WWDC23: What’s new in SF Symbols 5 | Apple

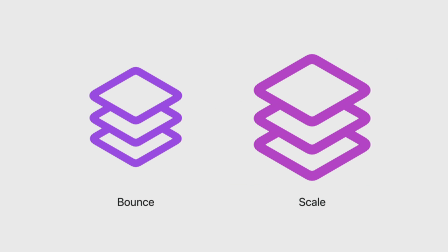In addition to that, this effect is also stateful, meaning the scaled state persists until the effect is removed. Now, let's learn about Pulse, which is the animation effect that conveys ongoing activity by changing its opacity.
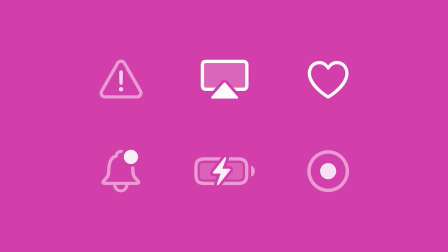Depending on the symbol's design, Pulse can really take advantage of the use of a layer in a symbol, reinforcing the idea that it is trying to convey. Let's review this example together.
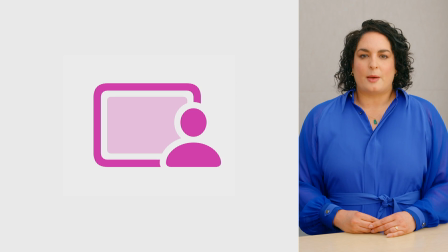This symbol represents a person sharing their screen. To subtly communicate ongoing activity during a session, we could choose to pulse the whole symbol. Or, to take full advantage of this feature, we could choose to pulse only the shape that represents the screen,
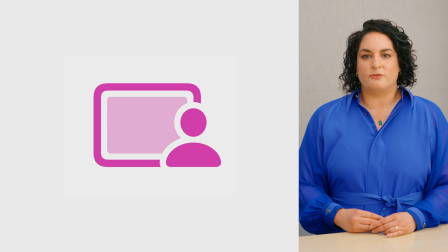providing clearer and more precise information while the action is taking place.
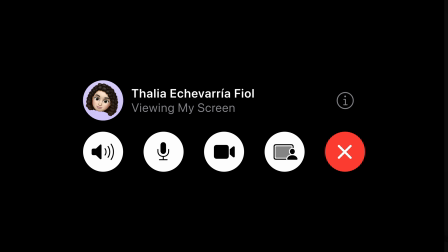Here's the example in context. You can see how we can reinforce the idea of screen sharing by having the symbol pulse, helping us communicate ongoing activity while it plays continuously until a condition is met, in this case, when the FaceTime call ends. Next, let's take a look at variable color.
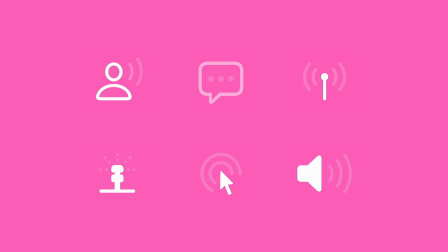As we saw earlier, variable color conveys varying levels of strength and relies on color to communicate a state of a symbol changing over time. This year, variable color is also part of the animation library, with two different ways of representing the feature.
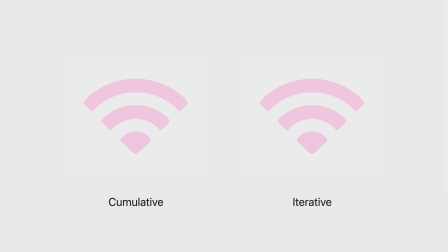One is cumulative, and the other is iterative. Cumulative highlights the layers one after the other while keeping its previous state. This animation is a great way of representing the WiFi symbol, enabling a wireless connection. Iterative, on the other hand, highlights the layers in a sequence, but one at a time,
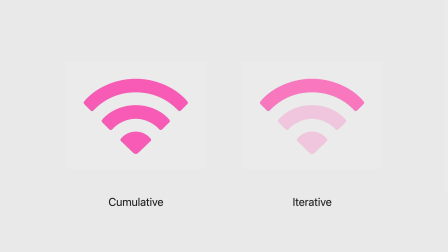which is an effective way of representing the Wi-Fi symbol searching for available networks. Take a look at this example in the menu bar.
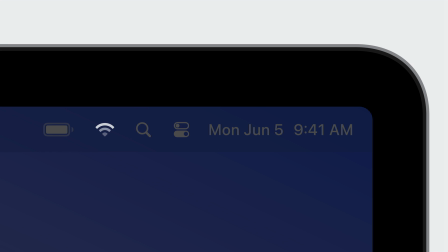The iterative effect is applied to the Wi-Fi symbol, and in addition to that, we have a reversing option, which is another type of configuration that we can select when choosing variable color, making the highlighted layers reverse to its original point,
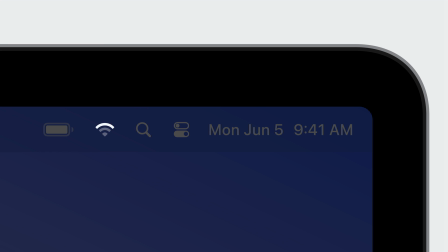immediately starting the sequence once again, until the action is interrupted. And finally, there is Replace.
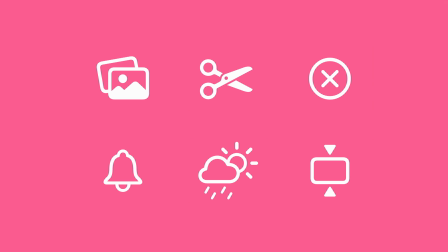Replace is a type of animation where one symbol is swapped with another and it is used to communicate changes in the state of a symbol, indicating a shifting functionality. You will be able to decide which symbol will be replaced and which symbol will it be replaced by. As with all other presets, Replace can animate a symbol by layer, which is the default, or with a whole symbol. In addition to that, there is the notion of directionality. There is down, up.
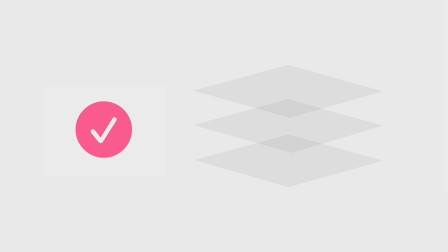Now let's slow down the animation a bit so we can analyze it. A symbol moves downward, disappearing from view, followed by a new symbol appearing with an upward motion. This creates a smooth transition between the two symbols,
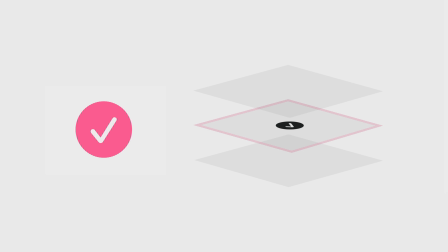with one being replaced by the other in a dynamic manner, usually following a person's input. Another example of the use of directionality is up-up. Let's reduce the speed.
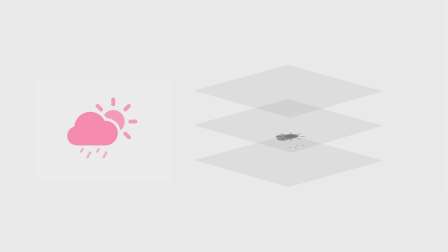The symbol moves upward, disappearing from view, followed by a new symbol that appears in a steady upward motion. This creates a sense of a forward progression, allowing us to represent events unfolding in a seamless manner.
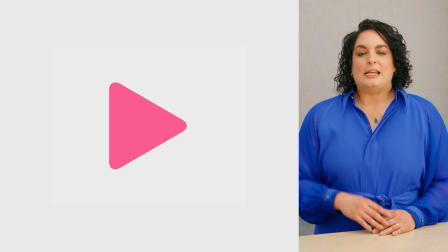Here is another example. Upon initiating an action by interacting with a play symbol,
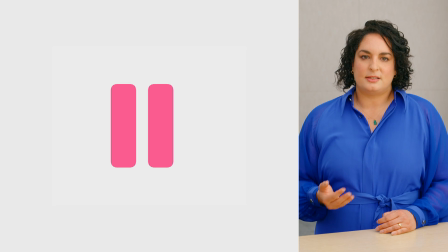it immediately transitions to the pause symbol, signifying that pausing is the next available action.
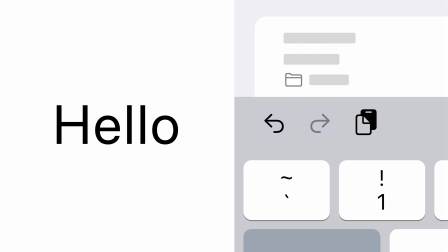Let's take a closer look at the three main symbols in this interface. These are the symbols for the undo arrow, the redo arrow, and the document with a clipboard representing the paste action.
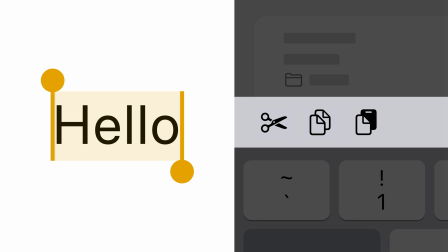Pay attention to these symbols. When we select the word hello, some of the symbols are immediately replaced by others. Now we have the scissors representing cut and the documents representing copy.
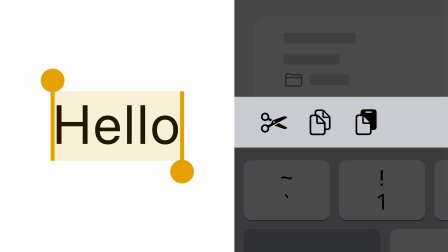This helps us understand what are the next available actions that we can take once the word is selected. All these new presets can serve as a communication tool between a person and the interface and have a crucial role in enhancing the user experience. But it's important to work on achieving the right balance between attention-grabbing animations and a functional interface so that the experience doesn't result in something overwhelming. So always aim to prioritize functionality and keep your intended goal in mind. With the introduction of animation, there are some aspects of drawing that you need to be familiar with when designing your own symbols. Last year, we introduced a new innovative way of drawing symbols with whole shapes. This means that symbols have additional layer information, making designing and drawing custom symbols faster and easier than before. Let's dive into an example together. I'm working on an app that will encourage kids to develop their artistic skills.
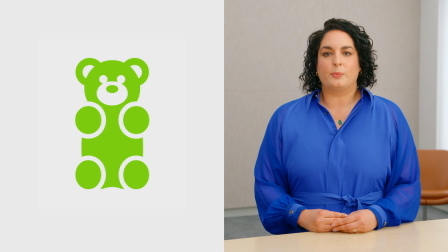This candy bar will help kids learn about color. So every time a task is achieved, I would like the symbol to animate with a bounce effect.
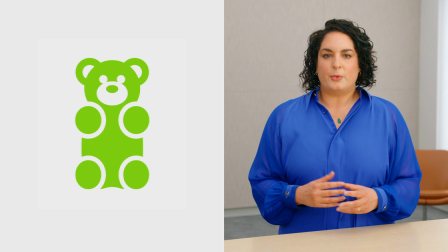This will be a great way of promoting continuous learning while engaging with the kit.
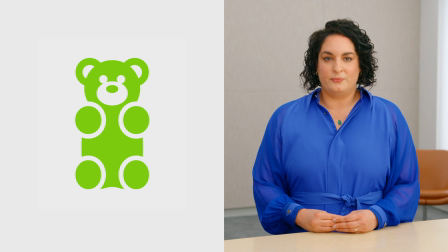Let's review the steps I took to design this symbol. Symbols are essentially vector drawings.
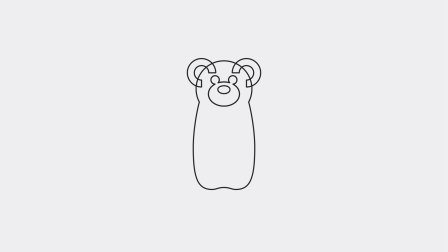So to create this, we will define the design of the symbol by drawing a path as a completely enclosed shape, drawing that bears body, face, and ears. Next, we will draw its paws and some offset paths, which we will use as erase layers.
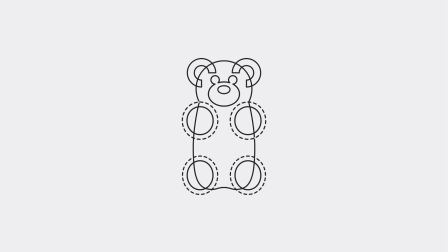We need to visualize how we want the symbol to move, so in this case, both the paws and the erase layers will be in the foreground as separate layers. That way, we can add some depth to the animation, making the symbol more dynamic.
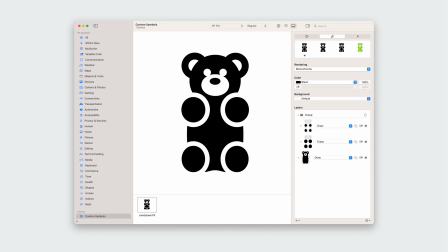And our design is ready. Next, we'll bring it to the SF Symbols app.
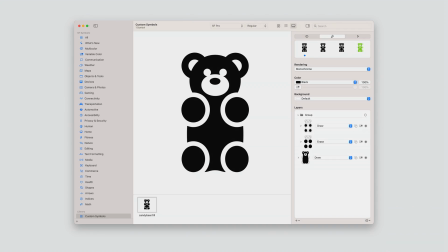Here we will annotate the layers with either Draw or Erase. With Draw selected layers draw paths,
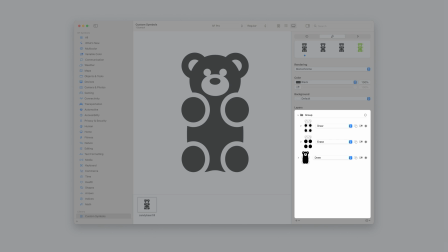while Erase removes paths in the chosen layer, affecting how the symbol is rendered.
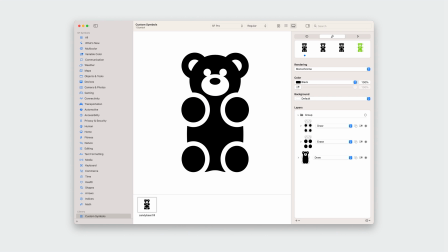Annotating the symbols in this way will allow us to have the desired results.
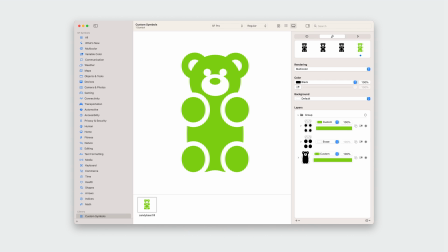Next, let's pick a fun color for the multi-color annotation. It will give it a playful touch.
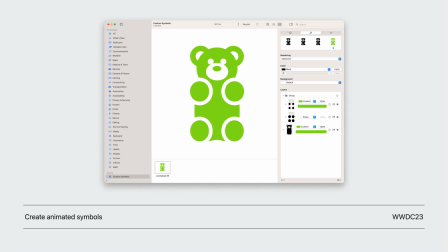By the way, if you're interested in learning more about the SF Symbols app and how to create your own animated symbols, I highly recommend checking out Paul's talk, Create Animated Symbols. He's got some great insights to share. Back to our symbol.
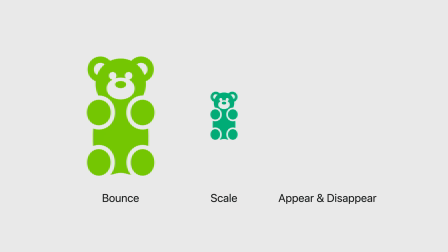Take a look at it in action with a variety of different animation presets.
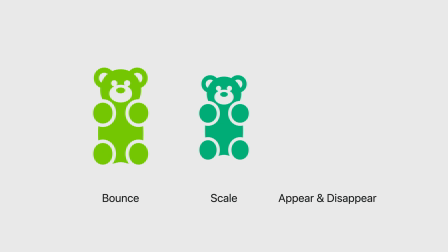I've slowed down the speed a bit so we can see the details. By showing the symbol's additional path information, we can make sure the transitions are nice and smooth when it is in motion. This helps us see parts of the shapes that were previously partially hidden.
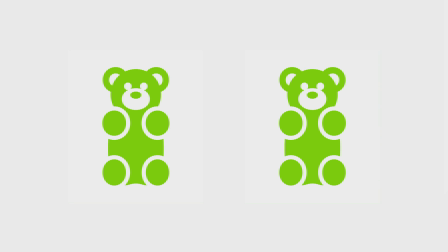You can still animate symbols without using erase layers. But as you will see, there's a big difference. When you draw a symbol with erased layers, it improves the symbol's choreography, giving it precise and accurate movements.